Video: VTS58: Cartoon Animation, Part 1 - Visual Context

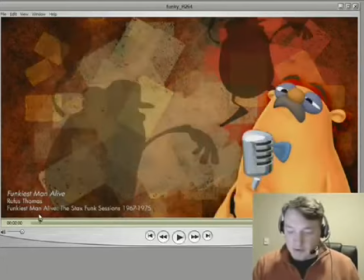(28:59)
Okay? I'm stepping through here. Here's a frame, and then I move here.
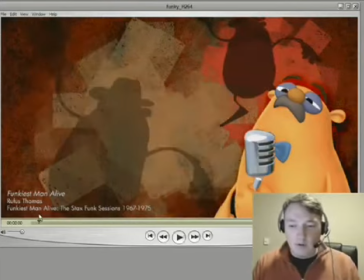(29:04)
All right? So, let's see. There's a frame there.
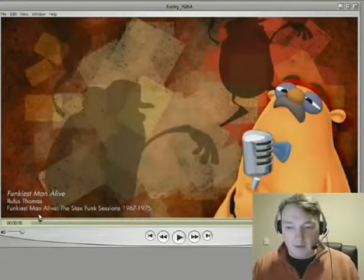(29:10)
A new drawing. But I don't move, you know, if I take another step, there's one, two, three.
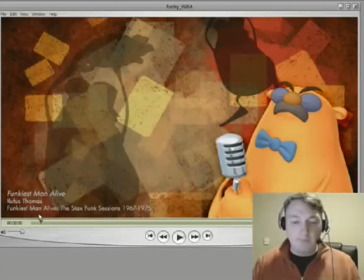(29:17)
One frame, two frames, three frames. But then, four frames. Oops, he didn't move. Five frames, he didn't move. Six frames, he's still not moving. Seven frames, he finally moves.
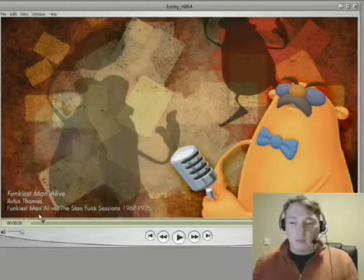(29:28)
So I'm mixing ones, twos, and threes. Basically, it just means some images I'm only showing for one frame. Some images I'm showing for two frames. Some images I get crazy and show for three, sometimes even four frames.
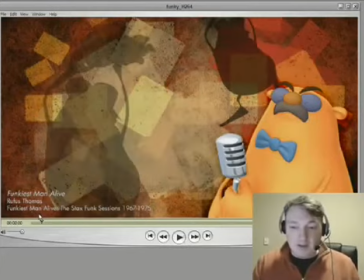(29:41)
Meaning, I don't feel a need to make him keep moving. That's a dead hold, my friends.
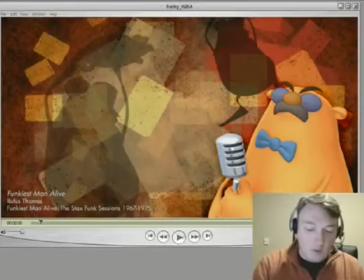(29:47)
That is solid. If you looked at the graph editor on this thing, what you would see there is, bam, Nothing. It would go nowhere. All right? It's in stepped mode, actually.
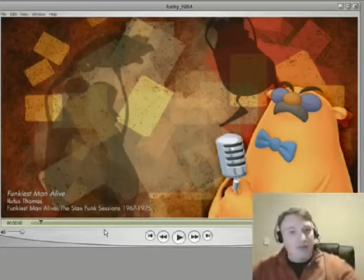(30:00)
And that's fine, because the rest of the imagery is saying, hey, this is cool. We can do this. Don't expect realism here. And when you set the visual expectations to be less than realistic, you can get away with a lot of stuff.
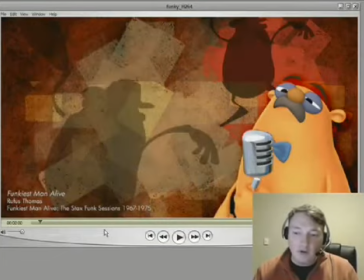(30:14)
So here he holds this, let's see, one frame, two frames.
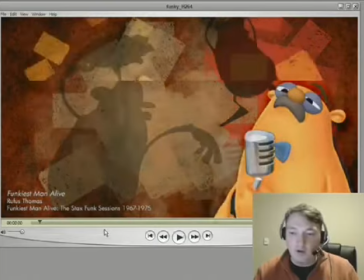(30:19)
So one, holds it for one, holds it for one, holds it for one, two, three, four.
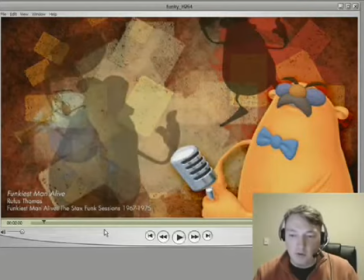(30:27)
Then hits that and holds it for one, two, holds it for two, hits this one for one, two, three,
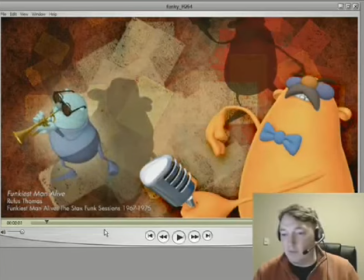(30:35)
four, and then hits that one for one, hits this one for one.
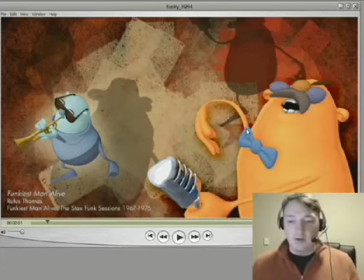(30:41)
Now I'm starting to do some weird things with the shapes. Okay, so I'm mixing ones, twos, threes, fours. There's a one, there's a one, two, three,
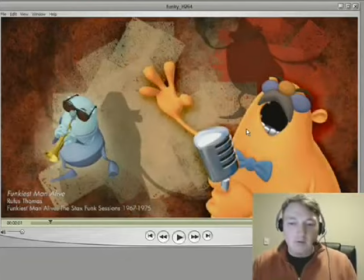(30:53)
four, and then holds that for one, two, three, hits that for one, two, three, four, five.
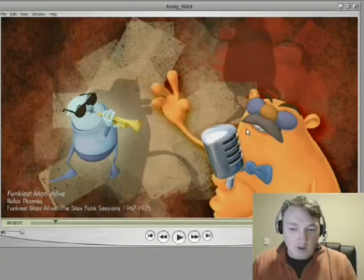(31:05)
Hits this one for one, two, hits this one for one,
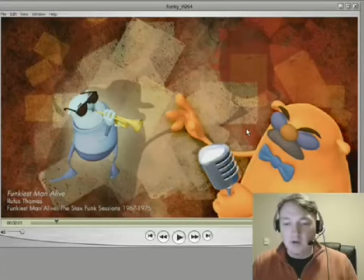(31:09)
hits this one for one, two, hits this one for one,
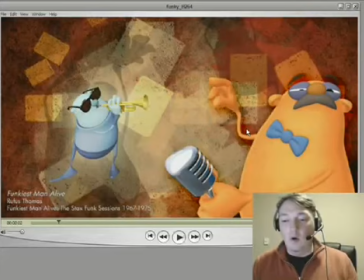(31:14)
one, one, one, two, three,
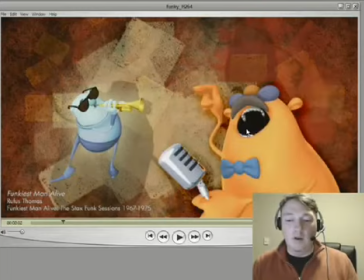(31:20)
four, one, one, one, one, one, two, three.
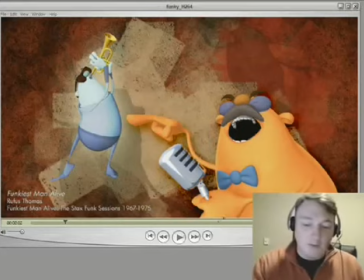(31:28)
You see what I'm doing? As I'm counting it off, how long each of these unique changing images is held for is totally mixed up.
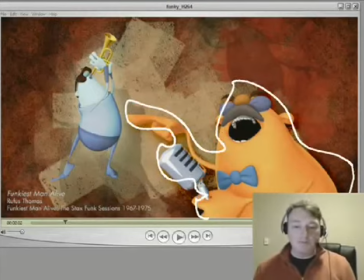(31:36)
Totally mixed up. And as a result, I can get away with some things that you cannot get away with if the whole world is saying expect everything to be filled on at once.
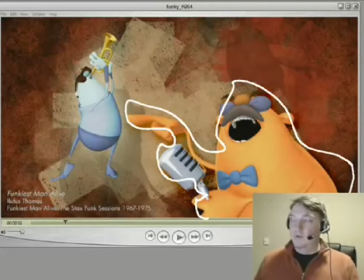(31:49)
If you took this same motion and applied it to Remy in Ratatouille, it would feel like something was broken. Okay, if you took the same mixture of how long each particular image was drawn for,
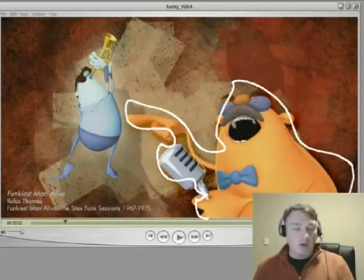(32:02)
it would feel visually disharmonious, because you got all these things that are so lush and filled out, and it's good. It's beautiful stuff. It's fantastic stuff. I mean, I love watching it. And it's actually kind of fun to make too, because you kind of get into the details and everything.
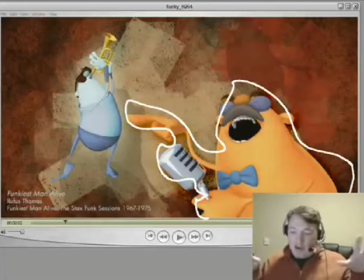(32:20)
But cartoon animation, you kind of have to learn to back off a bit and think far more abstract, but you really have to understand context, what's all around it.
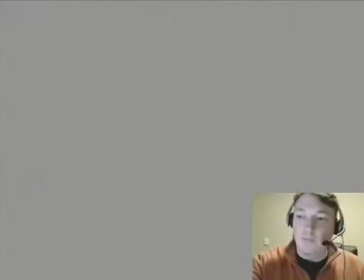(32:30)
Okay, looking at this right here, here's an example,
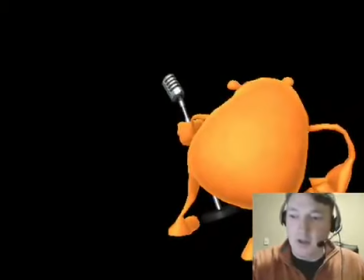(32:35)
a close-up, just an isolation of one of the motions.
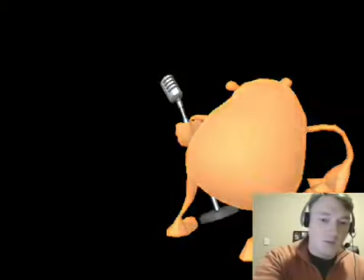(32:39)
Forgive the crappy anti-aliasing. That's because the anti-aliasing's in the alpha channel.
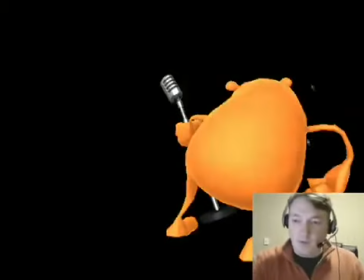(32:45)
But if you take a look at this, there's one key.